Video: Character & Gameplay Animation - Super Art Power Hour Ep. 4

And it's like this mutual sharing and excitement of information. It's cool.
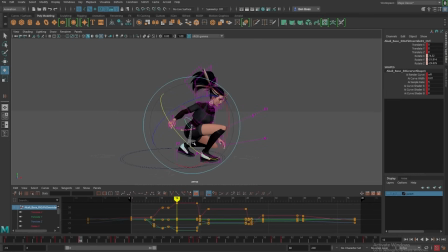I feel like every artist is out there going, an artist's work is never finished, only abandoned. And that is definitely still true for animation as well. There's always changes and things that I'd like to make when I'm working on something, and that's why it's good to have like producers around who can be like, you just gotta stop. You're done. I'll tell you when you're done, and it was yesterday. The schedule's moving. Let's go.
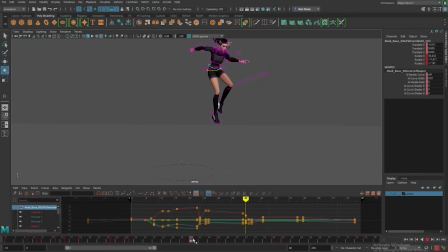Arcane is like one of the most incredible celebrations of animation that I think has ever been created.
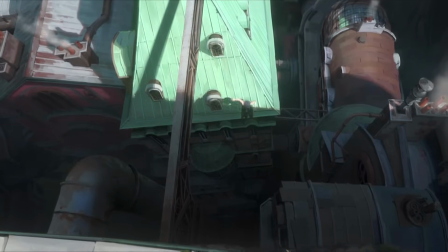The team of animators who worked on it are out of this world talented.
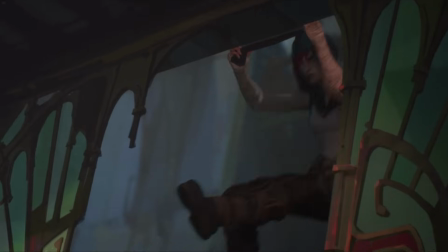The art direction, I mean, they've been super talented since they made like the first
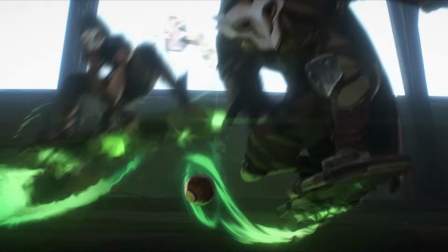time I saw the KDA video and many of the same animators worked on Arcane, I was like angry at how good it was. how powerful that animation was,
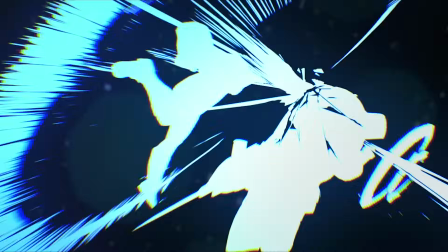the personality, the subtext, and like how grounded it was like incredible.
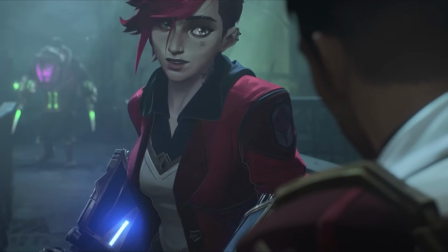Like the picture of or like this one shot where Kaisa, I think,
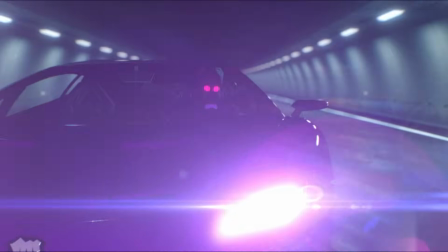is like walking through the subway tunnels, and there's like the subway light, and she's kind of like walking, but like intensely,
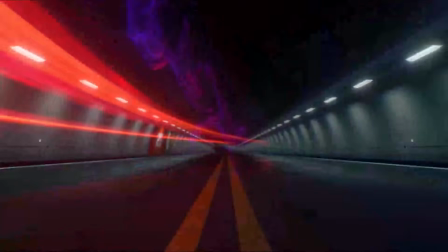and like playing with the light, and just kind of like the same way that you like if somebody saw like there's like a little river here, like playing with it, like all of the actions were like had the flick,
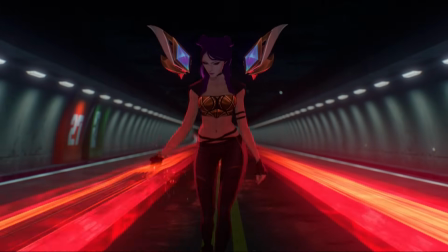but her walk was so determined and sassy, and like the way the hips moved has that perfect like
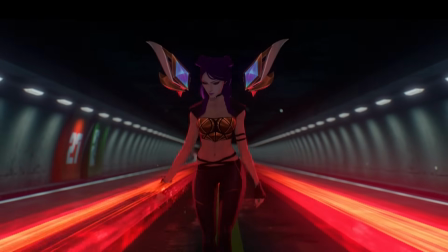jolting of like the bone in the socket that you'd feel in walking that kind of
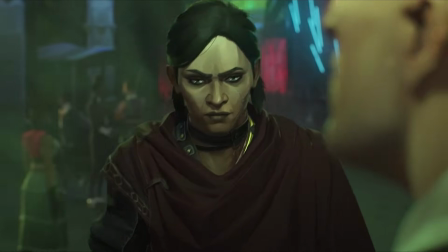powerful way. It was like the same way with Arcane. Probably the only other thing that really struck me in that way that was like, wow,
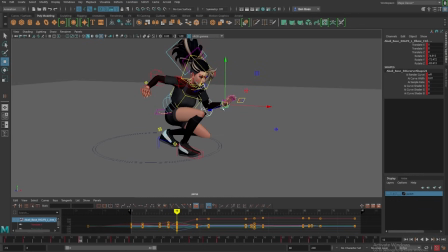this is something incredible and special was the Spider-Verse. That was something special. That was something that made me be like, whoa.
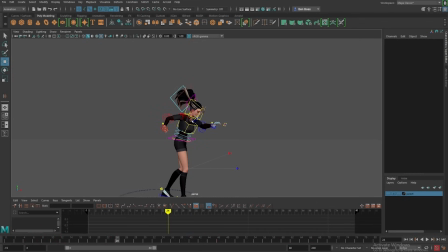I think the future of animation is a world where things like Arcane and Spider-Verse are given a chance by even smaller teams. Like the team that made Arcane and the team that made Spider-Verse are like huge productions by huge teams with huge money behind it. And I'm hoping that the future of animation is that stuff becomes more accessible to people.
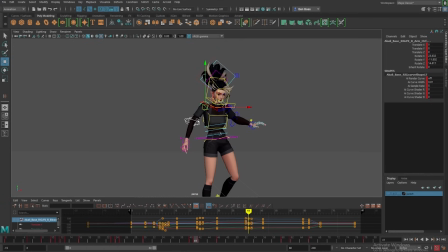I think the future of animation is ideally a future with a diversity of voices and talent and style that don't exist right now because they haven't been able to learn it yet. So that is what I think the future of animation is. So what I'm doing now in the animation,
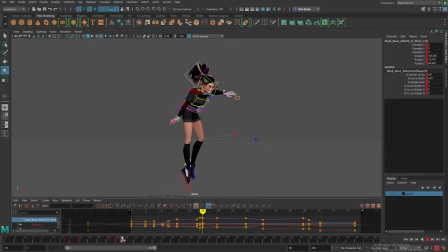trying to find those moments where things that just looked kind of off and adding them in. So like this moment of push off, sort of both of Akali's arms sort of looked a little wacko, Inyako, and Dot kind of. And so adding a little bit more life to this motion as though that energy is for this push-up is coming from somewhere.
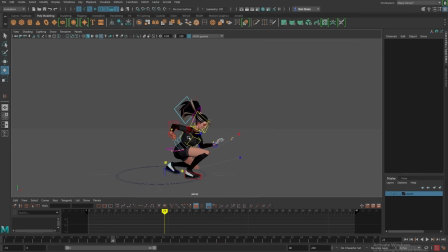Like I have her arm now bent, but I think in advance of even pushing down, I'll probably push all of this up a little bit so that that force is coming through. It's believable that she's jumping so high because she's like throwing herself up there. Like her arms are helping her to get that leverage. And it's a ruse, but it can feel real to the viewer.
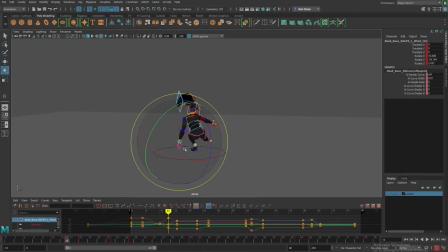And adding a little drag on elbows and things. Like this is the arm that I'm implying is sort of like helping her to maintain her balance. So having that like stay out to that side a little bit longer. Oh man, these arms are so twisted up. If you want to learn how to technically avoid your arms going crazy, which gimbaling is when your rotation controller gets messed up. And so you'll try and rotate the arm and it'll do this a bunch, you know?
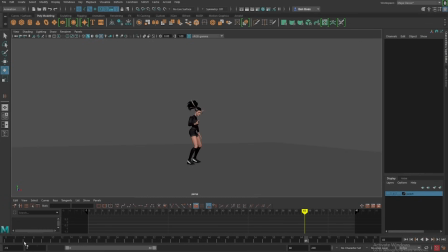I just power through. I'll just key it on ones until it's fixed. So having her kind of lean out. I'm not going to fully have her like switch her hand mode into IK,
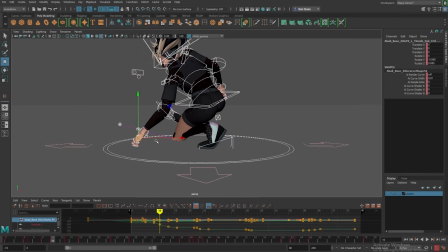the mode which would make it really look like her hand is sort of sticking to the ground.